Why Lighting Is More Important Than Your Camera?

In today's video, I want to talk about light modifiers and why you need them. I'm going to do three things actually.
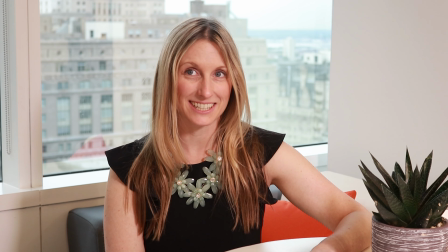0:06 One, I'm going to show you some old examples of when I was using lights in some of my productions with little to no modification. Two, I'm going to show you some in-studio examples of the light modifier that I'm using right now to film this video and what it looks like with just the softbox, with the grid off and with the grid on. And then B, I'm going to show you some in-studio examples of using light
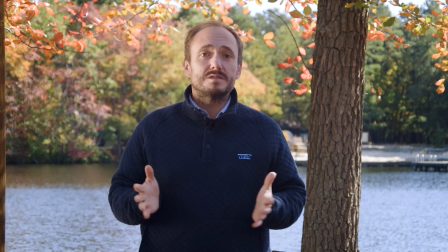0:31 modification and some current day examples of how I like to use light modifiers when it comes to creating my productions. So the main reason that you need some type of light modification or light modifiers or a good source of light for your video production, for your photography, is because it's the foundation. Lighting, composition, you nail those two things and you're gonna have a great image. No matter which way you put it, no matter what kind of camera you shoot it on, you're gonna have a great image. A lot of times when we're just getting started, or even when we've been doing this for a while, and I'm guilty of this myself, we sometimes get caught up in the latest and greatest gadgets, right? We want this thing, we want that thing. Oh, this camera can do this type of frame rates. This camera has this type of Kodak, blah, blah, blah, blah, blah. And at the end of the day, none of that matters if you can't nail the basics.
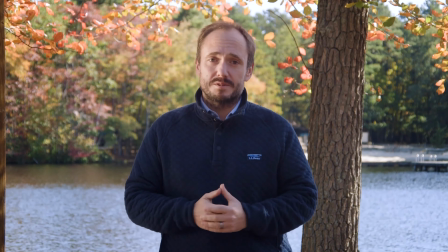1:24 Now, can you use natural lighting to get great images? Absolutely, of course you can, okay?
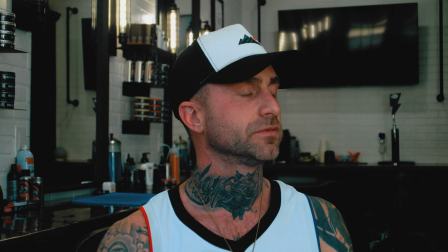1:30 But when you're able to control your light, now you're able to really shape your images.
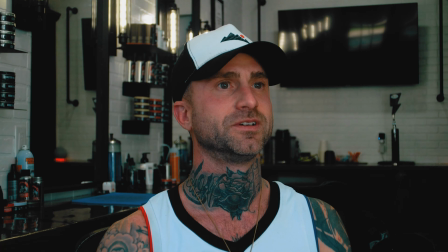1:36 You're really kind of able to paint the image, as they say, and create the real type of look and feel that you're going for. Something that you might see in your mind that you're trying to create on screen. So without doing too much talking, let's jump into some older examples.
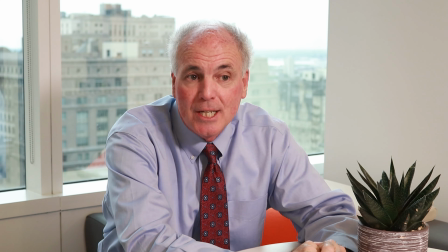1:50 Now, here's a good example. On this particular shoot, I had actually got my first panel light. It came with a little bit of diffusion, not very much, okay? Just whatever they included with the light. But I knew on this shoot that I was gonna be doing some type of interview portion, and I knew I was gonna need some type of lighting.
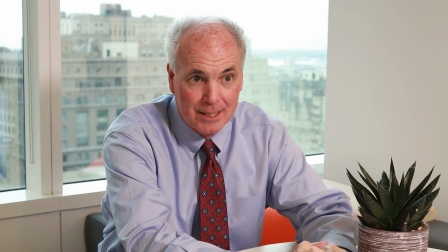2:10 Now it kind of worked out because I had this person with their back to a
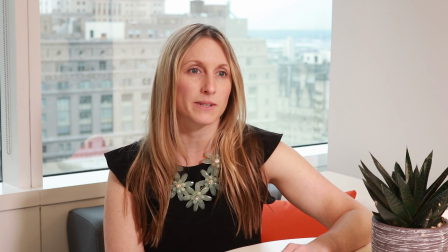2:14 window and I was able to use this light to kind of overpower that window and not have the highlights,
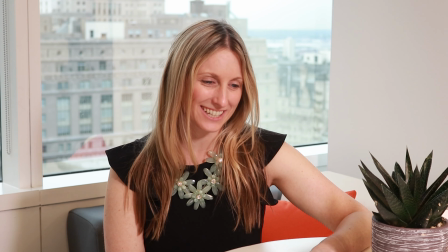2:19 I guess, like completely blown out. Now the windows were a little tinted, so, you know, that kind of did help in my favor.
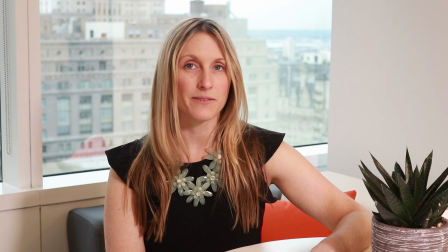2:25 But, you know, as you can see, the lighting is a little bit harsh. The lighting works, it lights up my subject, they're not dark or they don't have weird shadows or anything like that on their face.
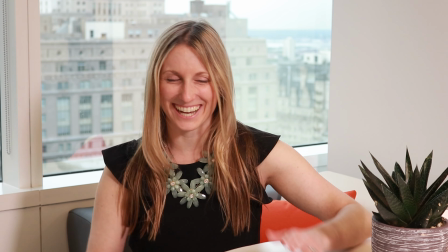2:37 So in that sense, it's a success.
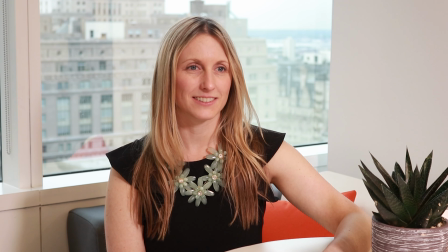2:39 But the lighting could be a lot more softer, it could maybe wrap a little bit more, it could be more intentional.
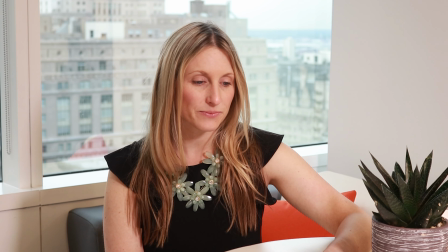2:46 But at this point in time, this was my first light and I just needed something to light up the set or light up my subject. And so I got this one panel light, nice light, works really great, nothing wrong with panel lights.
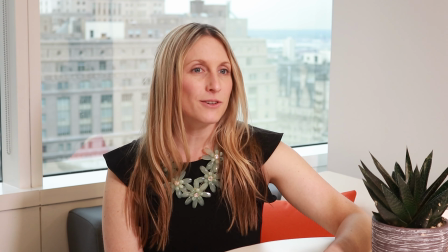3:00 But as you can see, my lighting here isn't super flattering. It's not super harsh and ugly, but it's not super flattering either. Now here's another example,
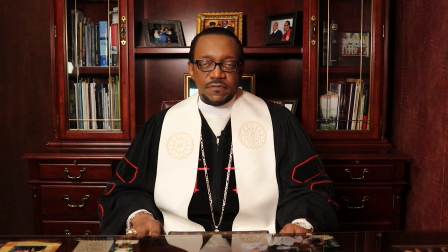3:08 which is actually a good example because I have this old one and I have a newer one that I'm actually gonna show you a little bit later in the video.
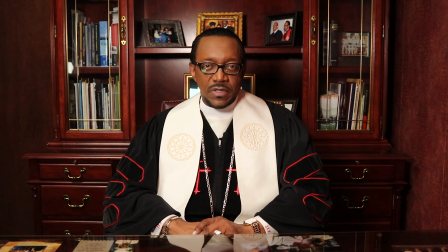3:16 So here I am, I'm shooting this guy in his office, and like most offices, it's terrible lighting. It's overhead fluorescent lighting, so it's really flat. It's gonna cast really ugly shadows, right? And so I need some type of light to be able to light up his face so this way he doesn't have any weird or awkward shadows on there.
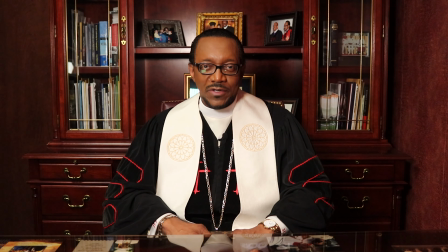3:35 Now, whenever you're using lighting that you're bringing in, you always want it to be as flattering or as soft as possible.
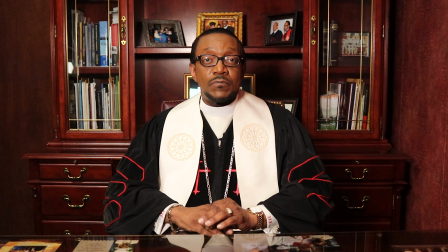3:43 And that's not always the case if you don't have proper light modification. But it's okay, you can still get the job done. But the good thing is that I'll show you an example of what light modification and composition can do as you start to understand it a little bit more.
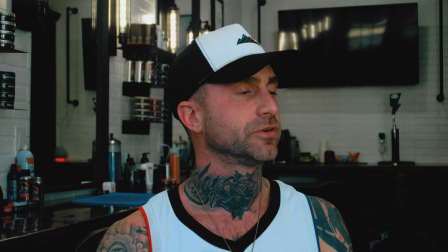4:00 So next, let's look at a couple examples of where I'm just using natural light.